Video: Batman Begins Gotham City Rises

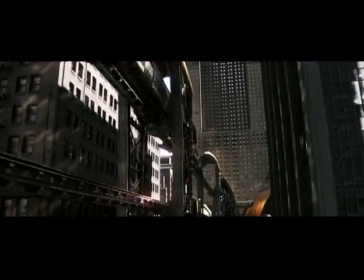We wanted the look of Gotham to have a recognizable texture... ...of like a sort of New York on steroids. If we can set builds, miniatures, locations, we can create a world.
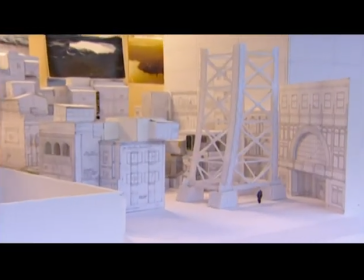Roll camions!
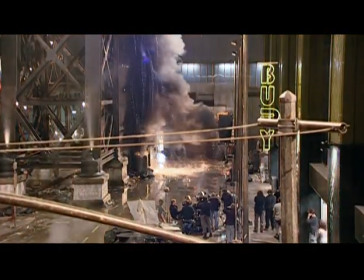We have a true working set that's on the scale of a real city.
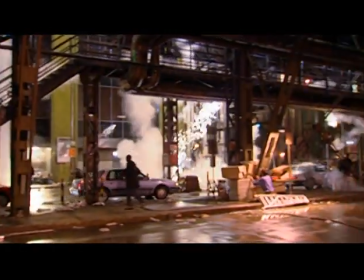The guys we've got here have managed to build what they've built in 100 days.
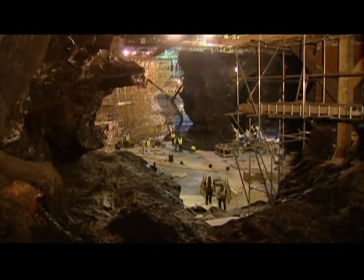We had a whole river flowing through it and waterfalls.
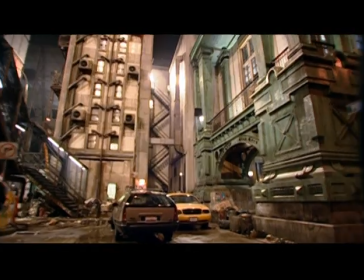Like, on the fifth day, I'd find a different section of the set. This film is a designer's dream, really.
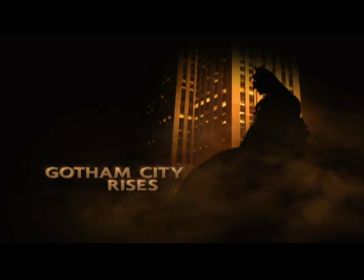The overall tone and feel of the film is reality, but heightened reality.
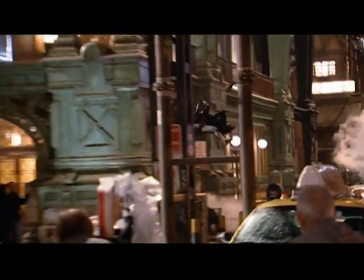What does a comic suggest to you in your mind? That's the world of Gotham we're actually trying to create. We kind of realized that I needed to start designing key elements of the film to help him as he wrote.
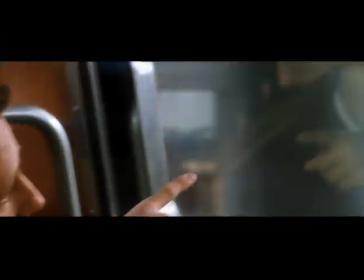We started to develop the look of Gotham in parallel with the script development. What I wanted to do was to build up the world of Gotham...
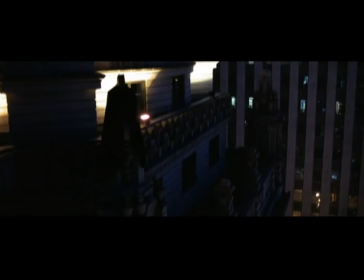...as a sort of exaggerated contemporary New York. We'd taken trips to New York.
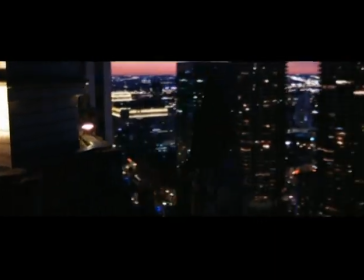Gotham has always been based on New York and to Chicago.
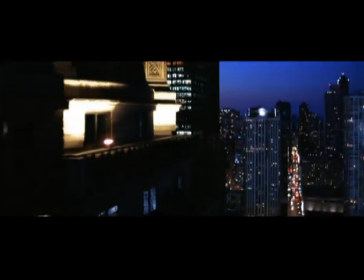And we'd been looking at places like the old Kowloon City in Hong Kong. and really looking around, you know, how we were gonna go about designing a city.
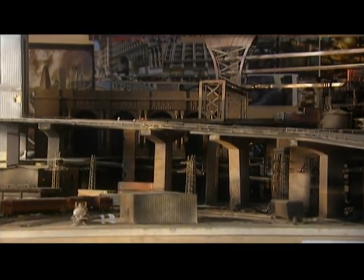This is a model of what really are the slums of Gotham that I made myself in Chris's garage. Obviously, we pretty much went all the way to the roof.
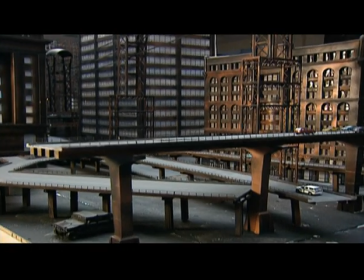Having Nathan in the garage, sticking models together and just coming up with the look of the film, it just worked amazingly well and it sort of advanced our process.
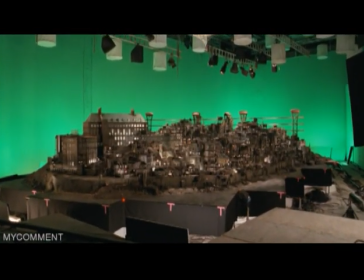Visual effects are very important for being able to help create the environment of Gotham City.
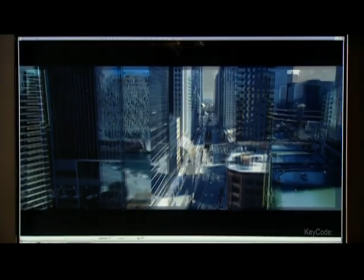Chris wanted a degree of realism which he felt he hadn't seen before in visual effects work. He really wanted to show just what a monstrously overwhelming place Gotham City is.
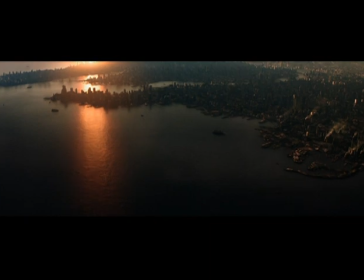The description in the script was that Bruce looks out of the window of his executive jet and he sees the spires of Gotham catching the first gold of dawn as the sun rises.
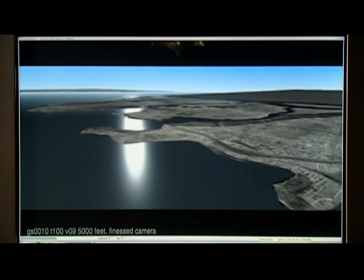This is a key shot for us in establishing our ability to create photorealistic landscapes for the film.
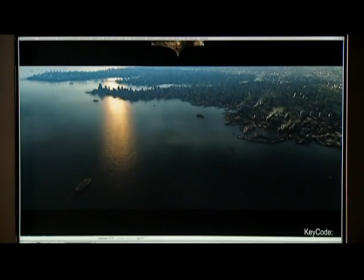We've added piers and jetties. We've added things like smoke plumes. We've got all the boats are now in the shot. And all of this was actually sourced from reality. You sort of essentially build buildings in 3D, but you map photographs onto them.
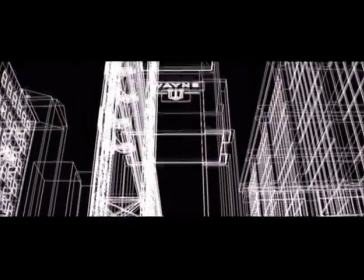So you get the shape from 3D modelling, and then you get the photographic reality from photos taken actually in Chicago.
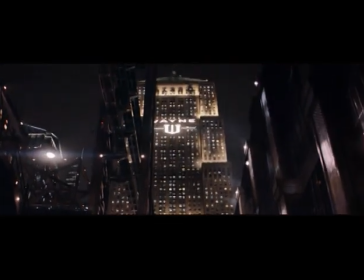We shot something maybe like...
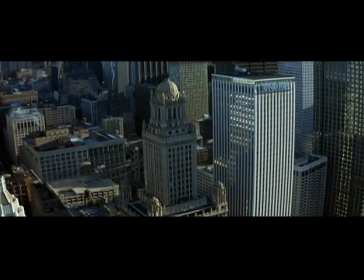There's close to a million photographs on this show. sort of gathering all the possible photographic sources from Chicago we could, day and night, rain, sun, snow, the whole thing.
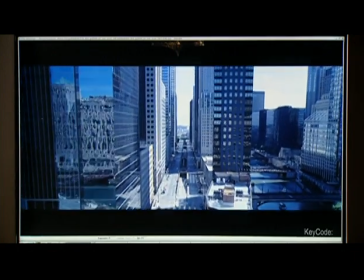And so what we've got here is an aerial plate, and basically what the camera's doing is it's supposed to be following the monorail train round the corner,
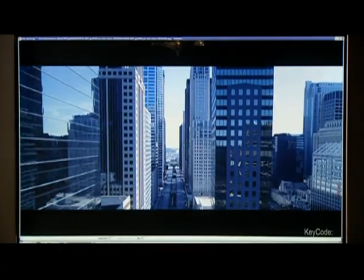heading towards Wayne Tower, which is going to be down at the end of the street here. The streets had to be completely clear, so the city has a ghostly look to it.
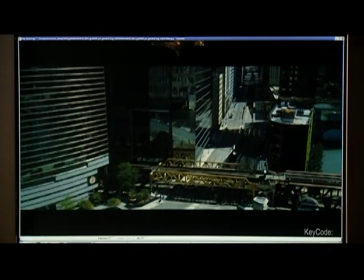We're not going to need to make this look like this whole thing is alive. Here's our finished shot, which follows the monorail train.
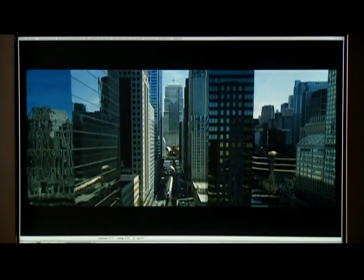We've added in Wayne Tower down at the end of the street. All the vehicles you see driving across the bridges and down the road there, these are all digitally created.
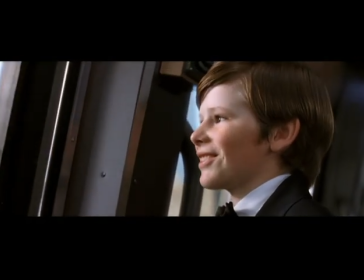There was a point at which we achieved a certain standard of realism on this shot.
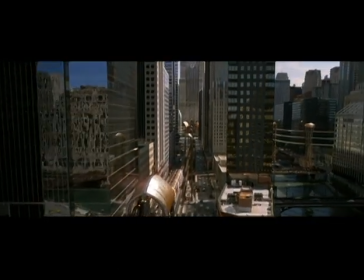That made Chris feel that it was possible to produce photo-real cityscapes that would fit in with the rest of the photography of Chicago and the big Gotham City sets.
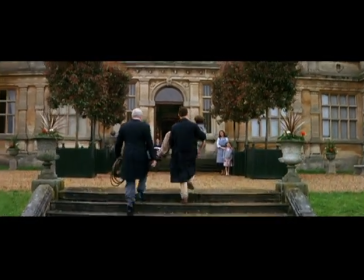In terms of looking at Wayne Manor, we've decided to re-present the way the audience sees the wealth of the Wayne family, which is very important to our story.
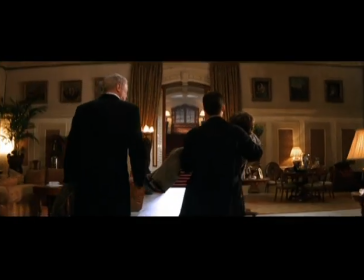Took quite a fall, didn't we, Master Bruce? And why did we fall, Bruce? So we can learn to pick ourselves up.